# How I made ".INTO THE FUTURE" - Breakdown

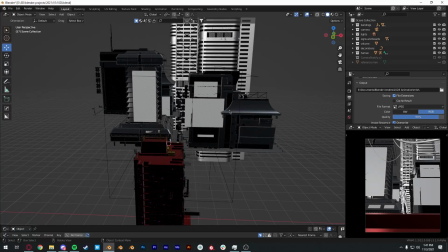0:00 Hey guys, welcome to my first ever video like this. In this video I'll be breaking down how I did this project called Into the Future.
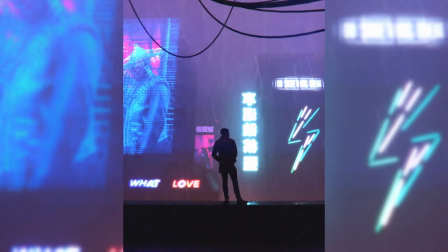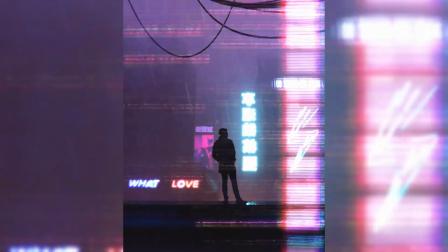0:17 Before I break it down for you guys, I want to tell you how my inspiration started for this particular project.
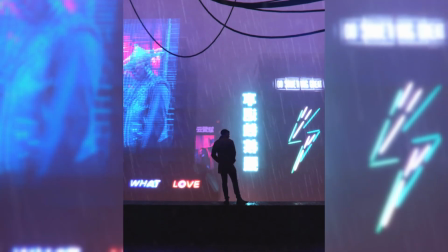0:28 So I've been playing a lot of Cyberpunk these days, and everything in that game just inspires me a lot. So I wanted to create something that has a feel of Cyberpunk into it.
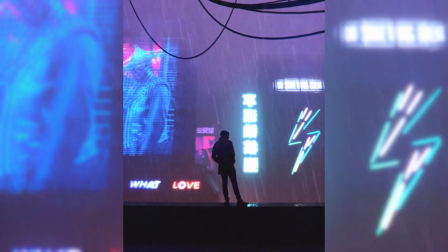0:39 So the colors, the neon signs and whatnot.
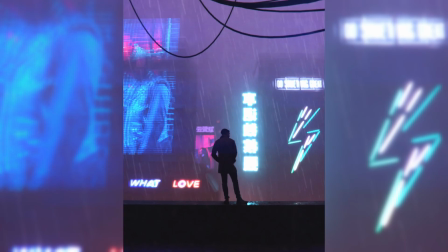0:42 And luckily in that week, William, if you don't know who he is, he's a Blender artist.
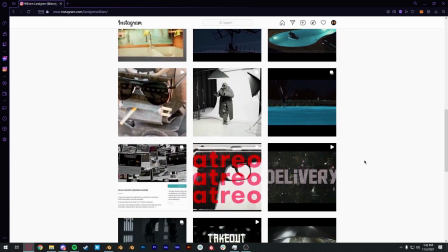0:48 He creates such an amazing pieces like short movies and others, and he's great.
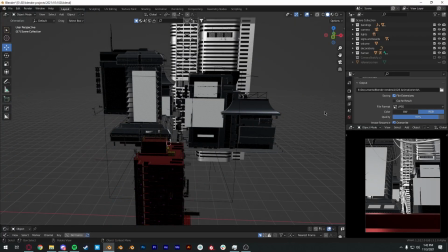0:55 You should check him out. But anyway, on his Discord, he usually creates this challenge every week. So he gives out a prompt to everyone in his Discord. We have to challenge ourselves into creating something related to that prompt and upload it in his Discord.
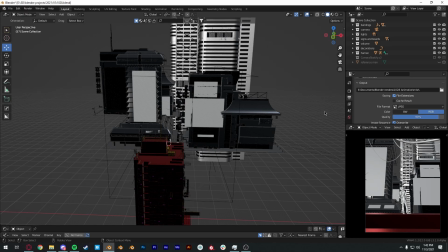1:16 So luckily that week, the prompt was to create something related to neon, and that inspired me to take part in that challenge, and also makes me want to do this project even more. So that's the inspiration for this project.
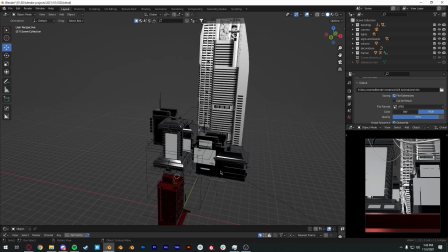1:36 So let's get into Blender.
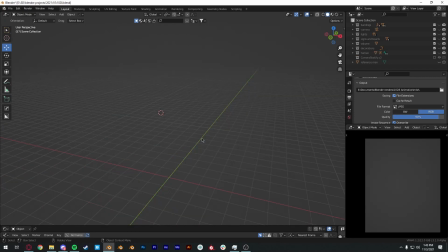1:41 So this animation is 15 seconds long, but it is actually a 3-second footage looped 5 times to make it 15 seconds. So in Blender, I rendered out 72 frames in 24 frames per second, which makes it 3 seconds long.
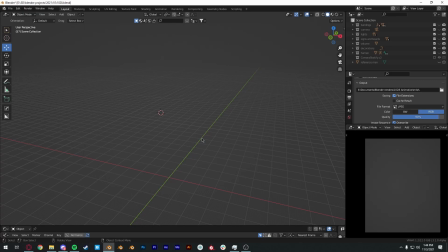2:00 So everything else is done in After Effects, like the rains, the splashes, and the looping, the glitch effects, and everything was done in After Effects.
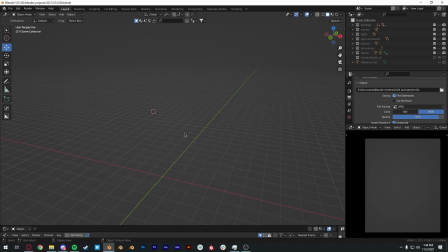2:12 I will be showing you later in this video. Anyway, first of all, I wanted to get in the buildings first for the scene. I would normally model my own buildings if we can see the buildings itself,
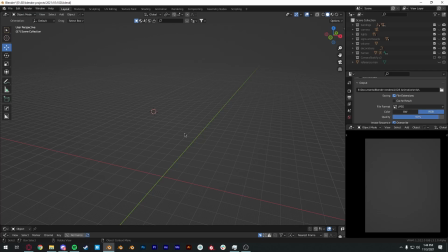2:28 because if I were to take assets from others, it would look the same with other people, and I don't really like that. I would normally model my own buildings, but in this case I have an idea to have the buildings very
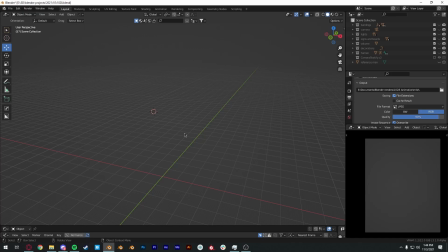2:45 less visible. The character is going to be more in focused, and the neon signs should play a huge part in this project. So I brought in
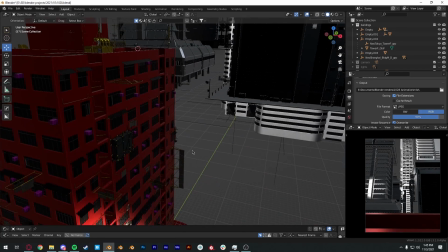3:01 buildings from Kit Bash, Cyberpunk pack, I think.
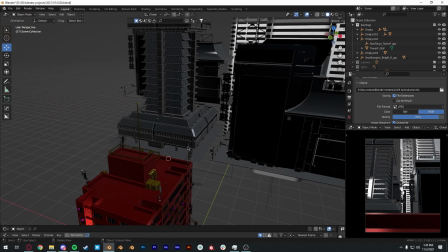3:08 I'm not sure which pack it's from. I think it should be Mini Cyberpunk pack.
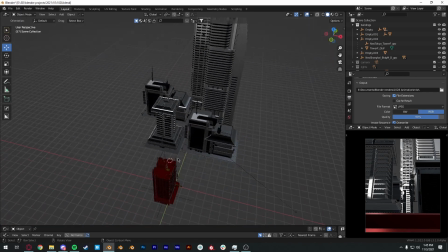3:13 But I brought in a few buildings first to lay out the
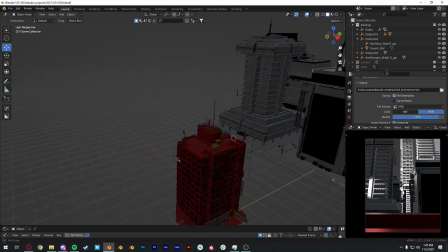3:19 view of the camera, like this. And also another building right closer to the camera itself.
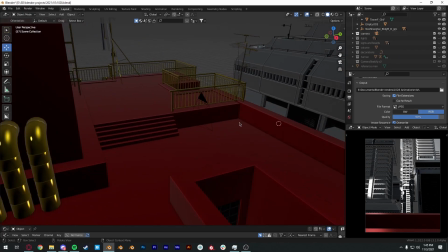3:27 Hang on. Camera is right here, to give some foreground element to it.
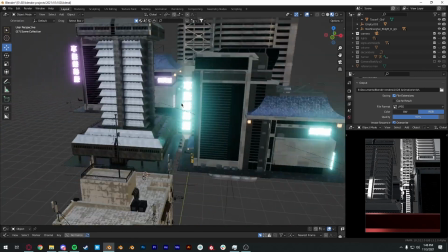3:37 So these are the basic buildings from Kit Bash.
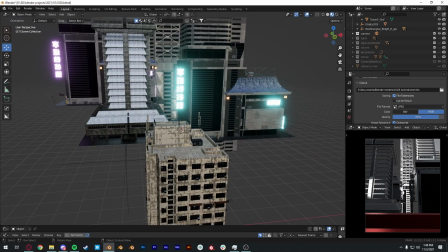3:41 They are very high detailed. Textures are also high quality textures.
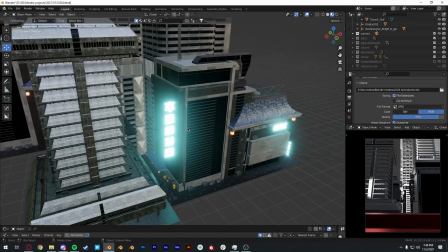3:47 It's just amazing. But however, it did not come with this emission.
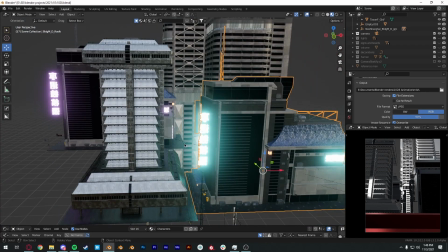3:54 I wanted to create sort of neon-y look, so
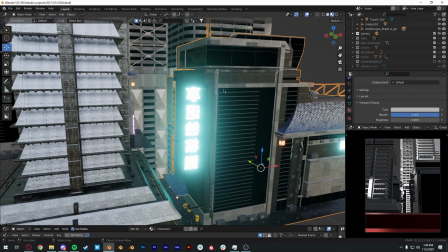4:01 I swap out the texture for these characters here for an emission texture that makes it glowy.